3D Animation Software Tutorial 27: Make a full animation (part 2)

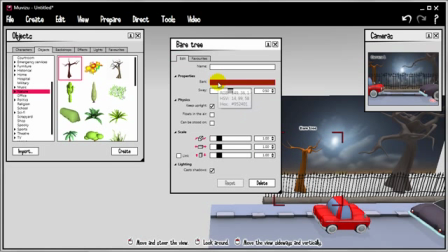4:05 So I'm building this set from the point of view of the camera. There's no point in building beyond
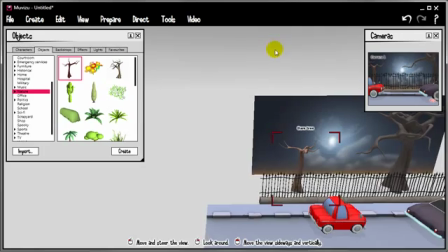4:11 what the camera can see, because you're never going to see it and you're just going to waste time doing it, unless you want something that casts shadows or what have you.
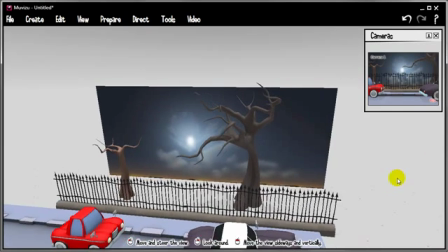4:21 Now, looking back at the storyboard,
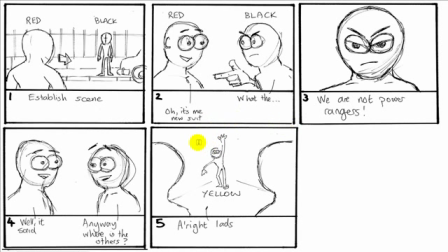4:27 you can see that we've got a shot right here which is along the street. So we better go and address that one in Muvizu.
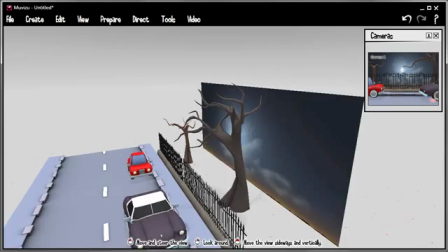4:37 So we're going to have a shot that just goes along this way. In fact, let's just create that camera right now.
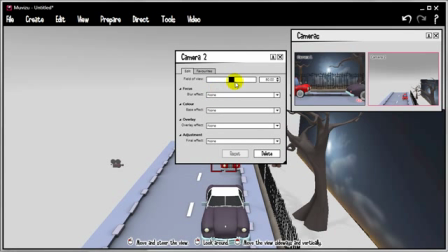4:44 Again, we'll tighten it slightly so we don't see too much.
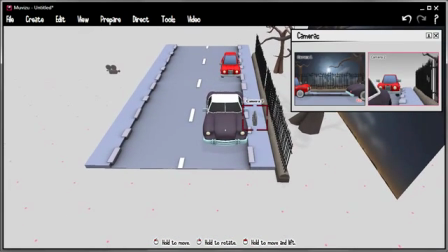4:51 It's probably going to sit roughly around there.
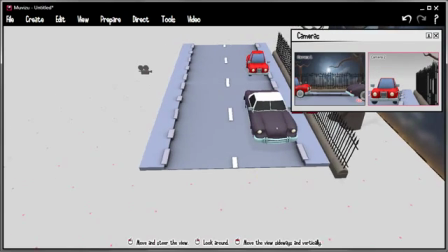4:56 We won't know until our characters are in place.
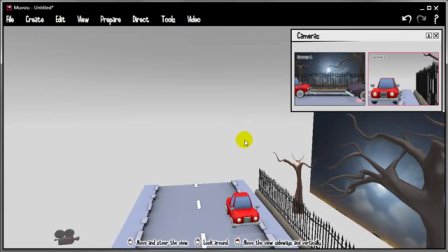5:00 So what I'd like to do is I'd like to put in maybe a backdrop just to block off that end of the street. Or in fact maybe put some buildings in, that would be a better idea.
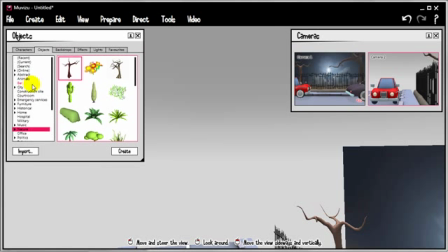5:08 Let's go to city and drop in some ground floor buildings.
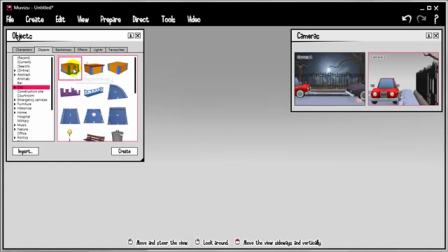5:13 There's one there.
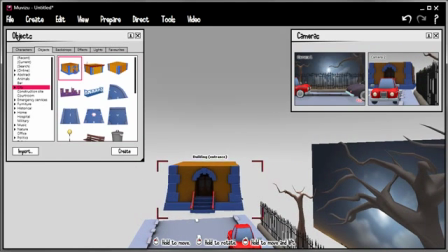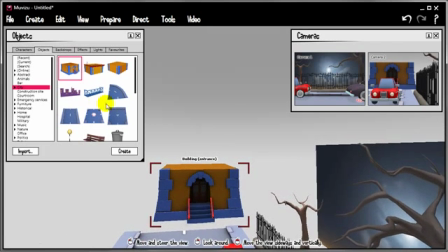5:21 And I guess we can put a top on that as well.
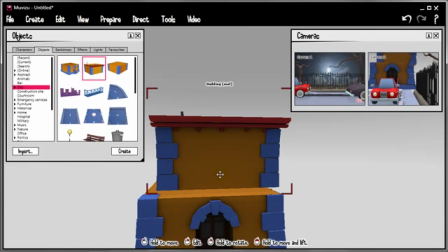5:27 Just like that.
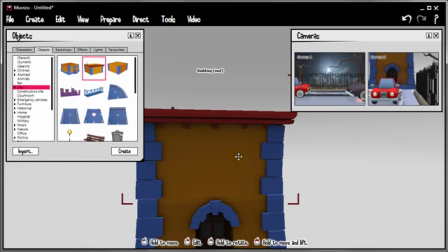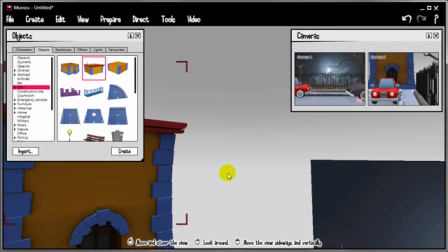5:34 And down the other side, I think we'll just stick another backdrop.
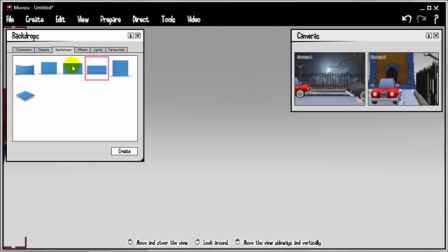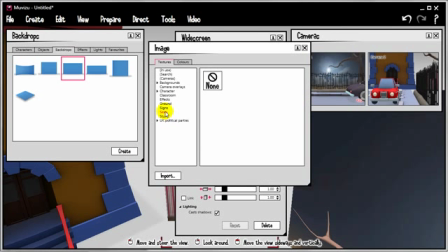5:43 And we'll put onto this the same image that we've got already. In fact, you know what?
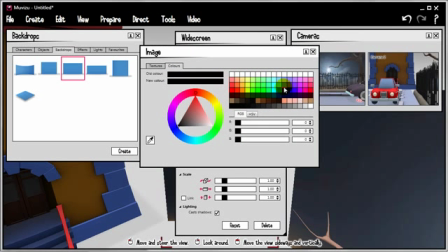5:50 We'll just put a colour on it. A really dark, desaturated blue.
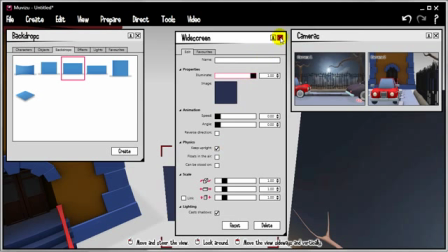5:57 Illuminate it so it doesn't get affected by the lighting. And make it bigger.
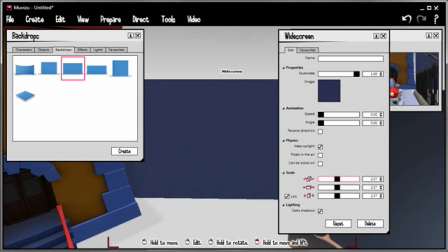6:06 Basically just to block off that end of the world.
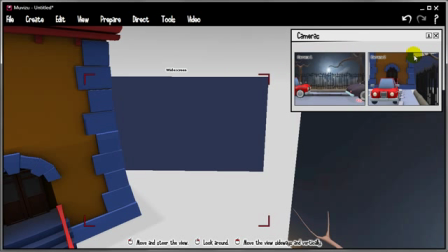6:14 Okay, some other things to see is I've still got a little bit of sky poking through up here and we can still see the ground.
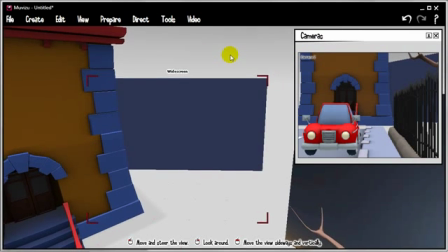6:20 That'll look a little bit odd once we come to film. So let's just edit the environment.
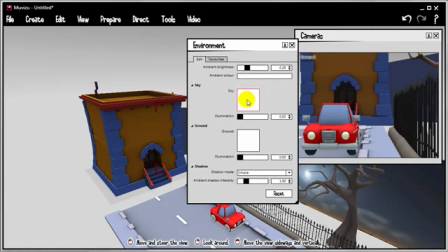6:25 Let's change the sky to have we can use the colour dropper tool right here.
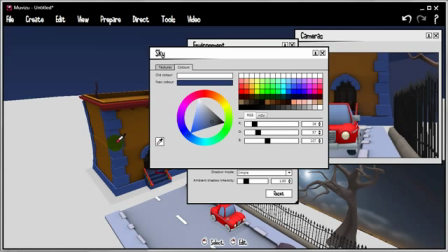6:32 A blue colour. And let's change the ground to have the same colour as the ground and the pavement.
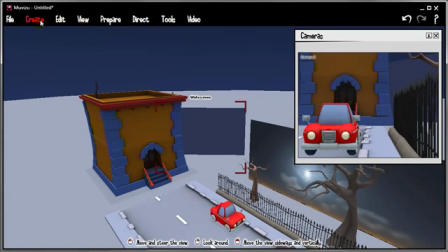6:44 Oh, actually we should also start to think about the lighting here as well.
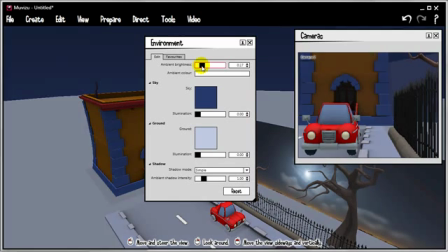6:48 It's night time, so let's turn the brightness right down and give it a blue tinge.
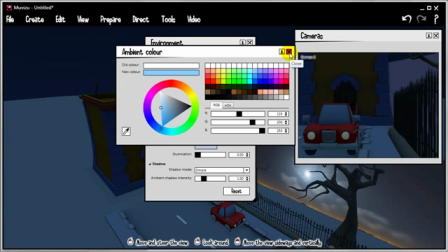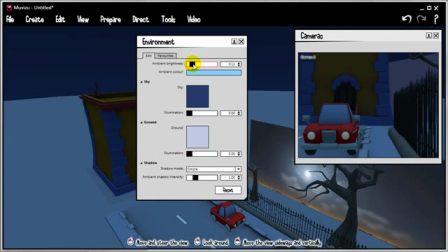7:01 Let's just brighten that a little bit so we can see what we're doing. So I'm kind of working,
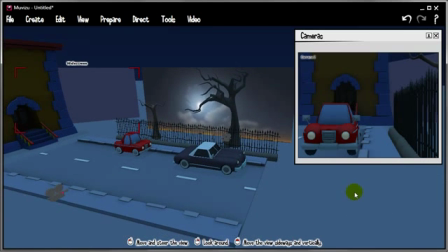7:11 you know, with all things at one time, a bit of set building, a bit of lighting, it all kind of comes together.
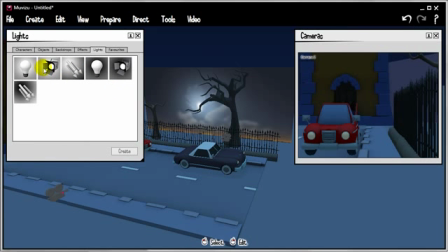7:16 Let's put in another light, this time a spotlight, just to kind of pretend that we've got a street lamp.
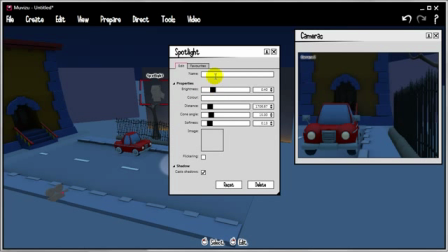7:25 And these things are normally kind of yellow colour.
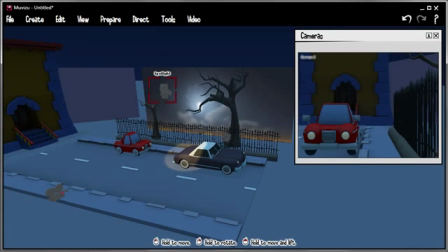7:32 So let's just rotate that round.
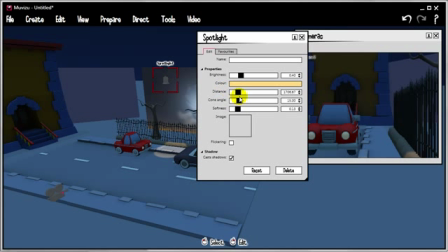7:36 All the action is going to take place in this area, so we'll just widen that as if we've got a street light going on.
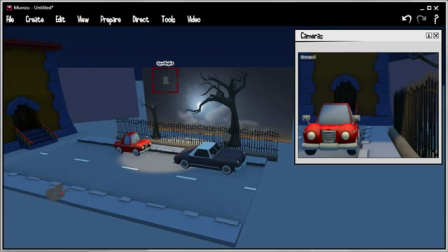7:46 Okay, characters now.
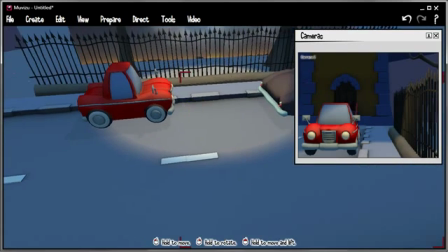7:51 We've got a little sort of flashing thing going on here, which I'm going to try and fix. There we go.
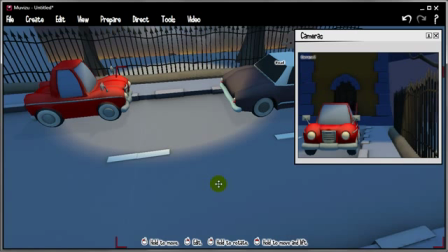7:57 Right, characters. Let's get them made. Create a character.
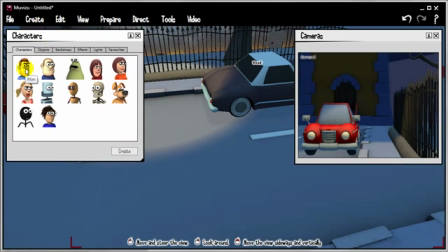8:02 Just going to use the default. We're going to use a fat man for this. Oh, there's not enough room. Just pull back a little bit. There he goes.
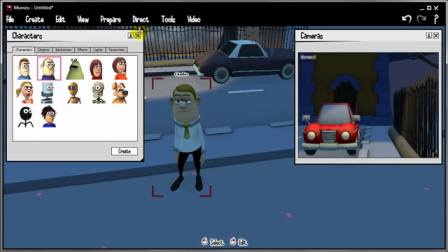8:16 Now the characters are going to be ninjas, and we're going to start with the black ninja first of all.
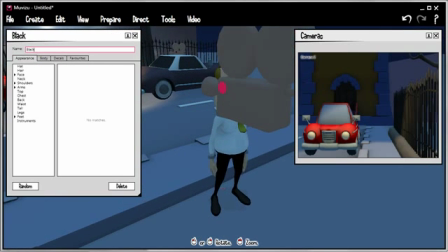8:21 So we'll call him Black Ninja. That's an unfortunate camera.
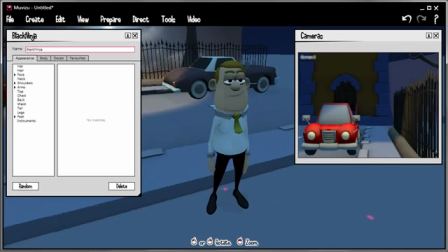8:26 So let's hide the cameras out of the way. Right, now, so the Black Ninja, no hair,
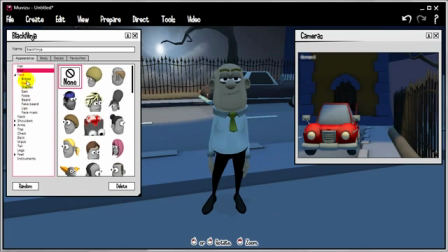8:36 no ears, because he's got his suit on, and no nose.
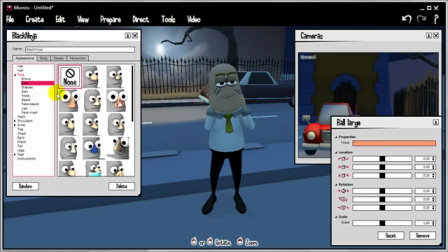8:42 His eyes, he's a slightly annoyed individual, so we'll make his eyes angry, and his eyebrows. I'm going to keep the eyebrows in, because they're good for conveying expression. We'll look like that. Otherwise, I'm going to take the necktie off.
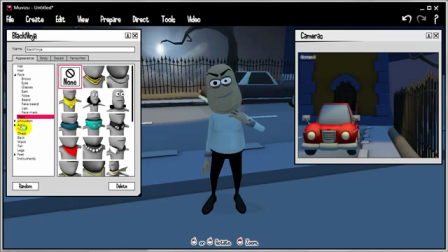8:55 I'm going to make him completely naked, because
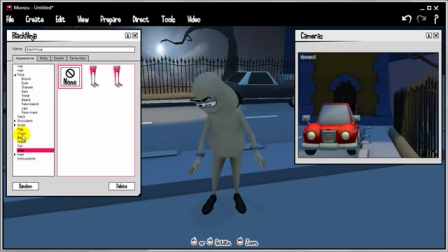8:59 I'm going to be uploading my own texture and take things off the where are we? Arms and feet, rather shoes, none.
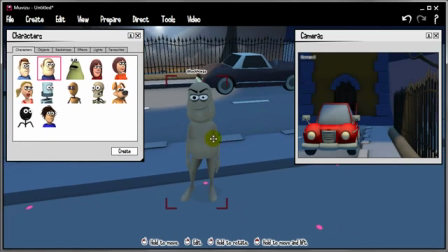9:17 Okay, so I've got a good template for what will eventually become three ninjas. I'm as well copying and pasting and pasting at this stage.
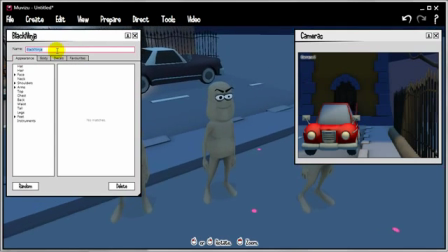9:26 We'll call him the Red Ninja, and we'll call this other guy,
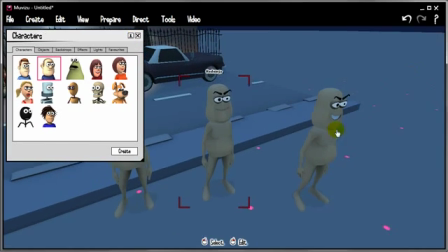9:34 let's come out of that, make that a bit smaller, let's call him the Yellow Ninja,
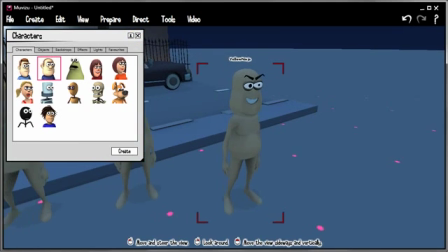9:44 come out of that, and I'm going to give this guy some variation,
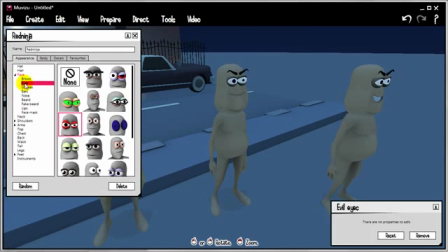9:49 so his face, change his eyes so that we don't get mixed up, and we'll change his brows as well, give him together a
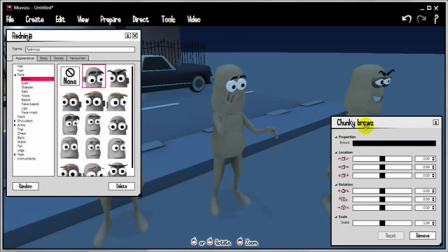10:00 more quizzical look. Same goes for the yellow ninja.
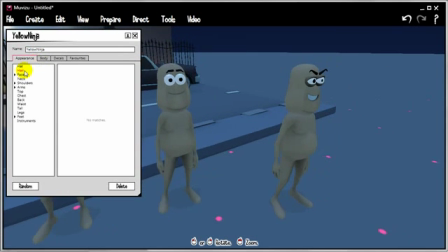10:05 Let's change his eyes
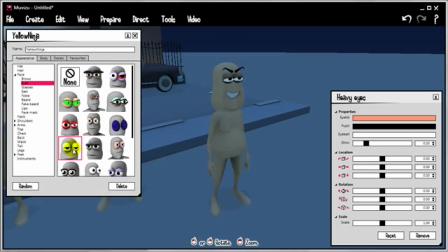10:10 to these kind of ones, and his brows, so just normal.
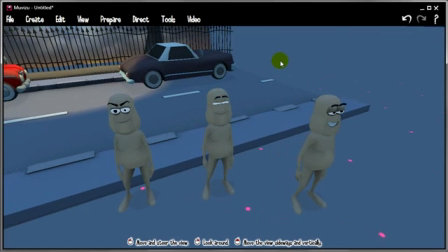10:17 Okay, so what about their clothing? Well, as it turns out, I have painted my own custom texture, and we used it in an earlier tutorial, the one involving bringing in your own custom textures.
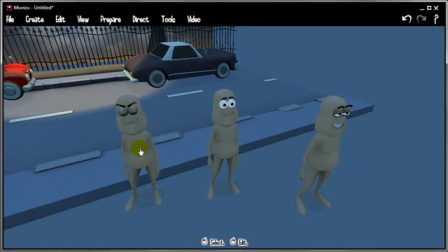10:30 So I'm going to load that up and use it to colour in these guys. So let's go down to this first guy, Black Ninja.
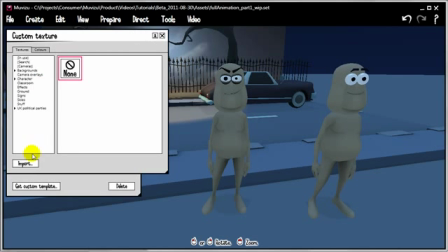10:38 We'll go to Decals, Custom Texture, and Import. And we should have blackninja.png. Let's bring that in. There we go.
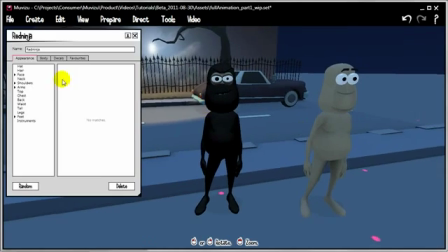10:52 This guy, Decals, Custom Texture, Import.
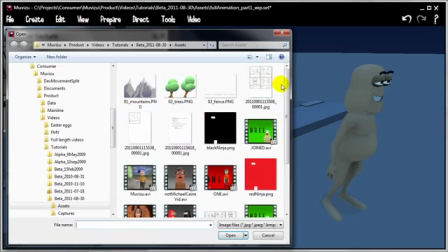10:58 We should be able to find Red Ninja right there.
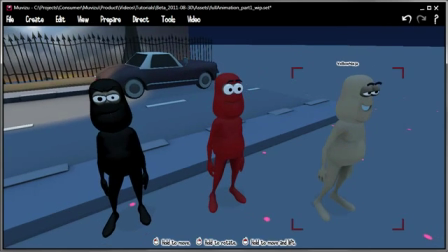11:05 And finally, this guy, Decals, Custom Texture, Import,
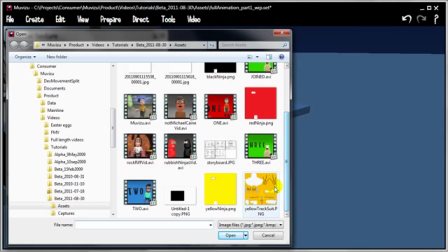11:14 Yellow Ninja.
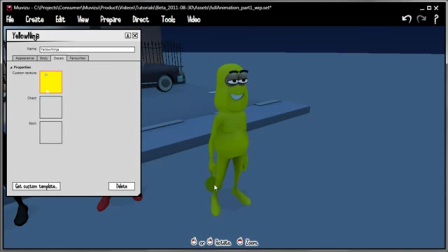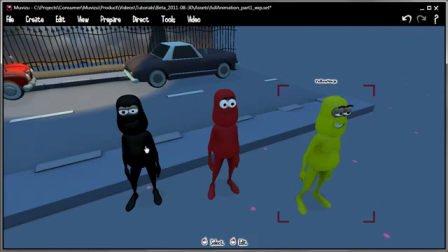11:20 So that's the basics, the basis of our characters.
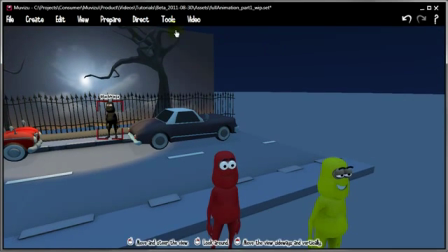11:25 He shall be waiting over there. Let's bring up that camera window again to make sure we've got him in the right place.
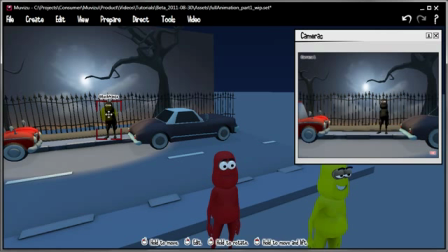11:33 Yep, that will do it. Facing front, I've still got snapping on, I'll take that off. The red guy is going to start his walk off camera, probably around there.
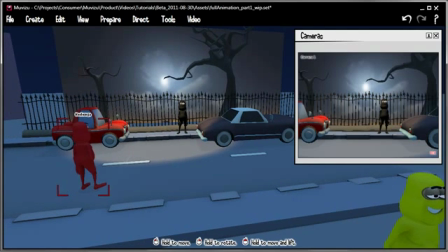11:47 He's going to cross the road. And the yellow guy
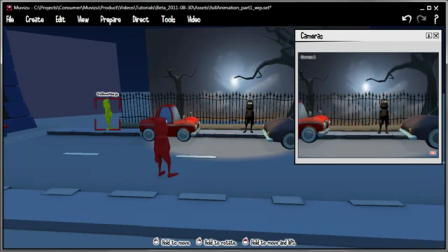11:52 is going to be over here, so that we can see him in this view, which we can't really.
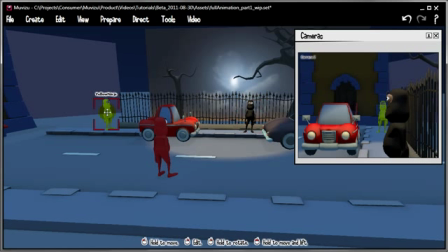12:01 Let's push him back a little bit. Bring the yellow guy forward in prominence.
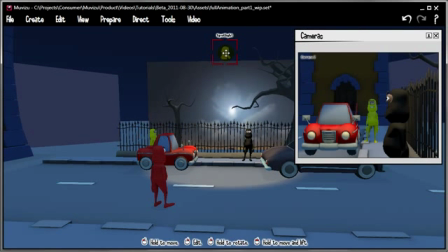12:11 And I can see that the light is probably not in the best place. Let's bring that over that way. Okay.
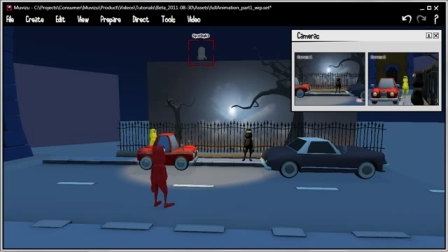12:19 That is everything that I think we need for part 2, which is building the set and characters.